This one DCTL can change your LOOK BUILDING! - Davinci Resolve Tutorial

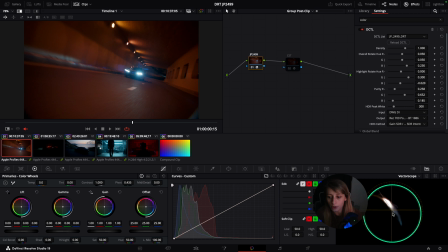[8:09]
The GP is falling a bit more towards the orange yellow, which is pretty interesting, I'm not gonna lie, because then it creates this very nice orange here. Then also it creates a lot of separation with the blue from my lights.
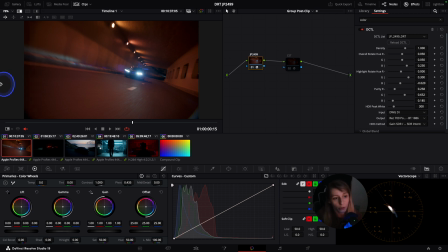[8:28]
This is the same phenomenon with the blues. So the blues are towards cyan in the color space transform. But when we are going to the GP, you can see that. So the blue is falling towards cyan.
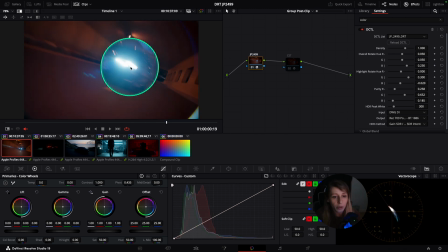[8:42]
So it's making this kind of curve. It's really creating this pleasing separation between the orange and the cyan.
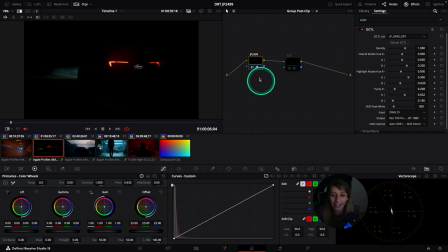[8:49]
Let's see another example. So this is exactly actually the example that Core showed me. And I was actually pretty stunned when he showed me this. So it's almost the same principle. He just showed it to me with another footage with Diver, I remember.
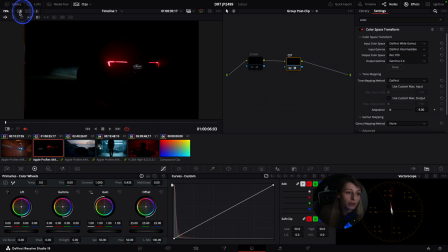[9:08]
But this is the same principle. So here, what we had with the CST is that the red lights were too prominent and were going way over the legal red.
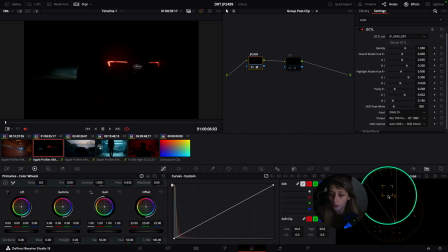[9:20]
But here, what we have is that our reds are not going over the legal red, but also are kind of falling. So I don't know if you see on YouTube, but it's kind of falling going towards orange yellow.
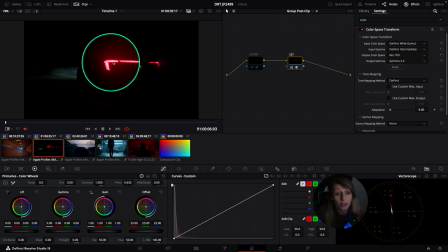[9:35]
So then it avoids this very saturated red that you can have in the CST and creates this very nice red orange that is not too prominent, which I kind of like as a starting point. So this example sold me straight away because
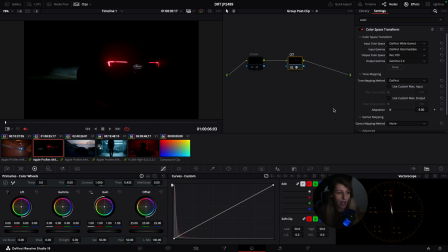[9:53]
most of the time when I have this issue with color space transform, then I need before my color space transform to compensate to reduce this red. And of course, you know, like you have the tone mapping, the luminance mapping and the saturation compression that can be handy.
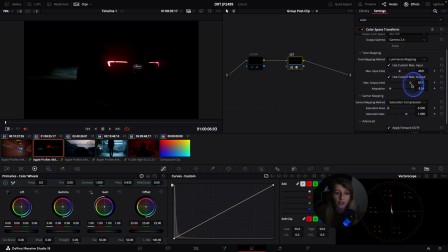[10:13]
But I also feel that if you see, if I use the luminance mapping, I'm muting a tiny bit the colors, which I also don't want. So I think the JP on this is very good. So here, the JP is pretty nice, I would say.
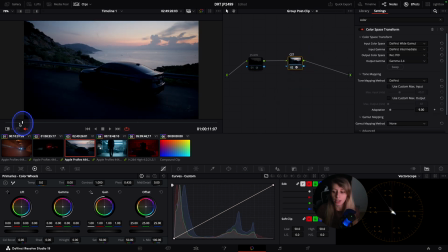[10:33]
If I look at the CST, same issue for the red lights. It's going a bit too much towards red fluorescent, which the JP, I prefer actually this kind of red that is going more towards yellow.
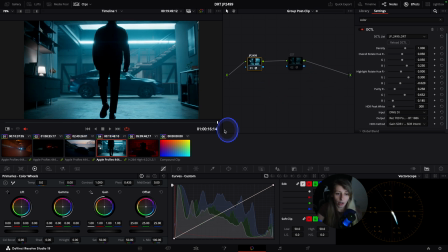[10:49]
Here, when we have this color light that is actually pretty prominent, if you compare with the CST, the blue is not so much as bold as,
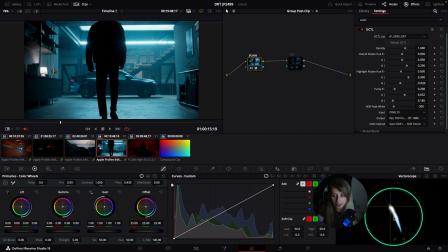[11:02]
for example, the JP, because the JP will exaggerate more on the blues and go towards cyan. So if you see, like you can see the tiny curve that is doing, that the blues are doing to go to cyan. Here in the CST,
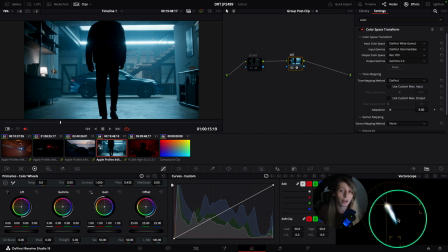[11:20]
we stay pretty straight and we stay like within the blue spectrum that the light is doing.
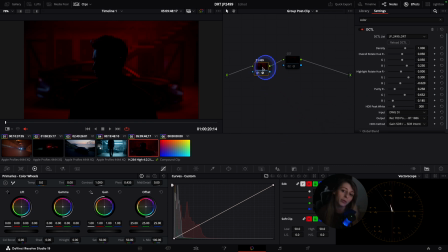[11:28]
So here on the Sony, what is interesting, because this is a color light scene, especially reds. Reds are always going very fast to the illegal level. If you see, what is nice with the JP is that we are not going to the illegal level,
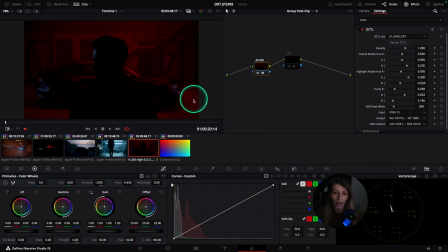[11:46]
and also like we have a nice red, nice dense reds are coming out from the image. If you check with the CST, here we know that we're gonna have to tone down the red before our CST,
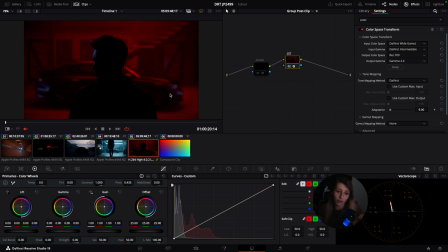[12:02]
and so then it will add more steps for us to obtain something that is pretty good. I just want to show you the differences between the CST and the JP on a four color gradient.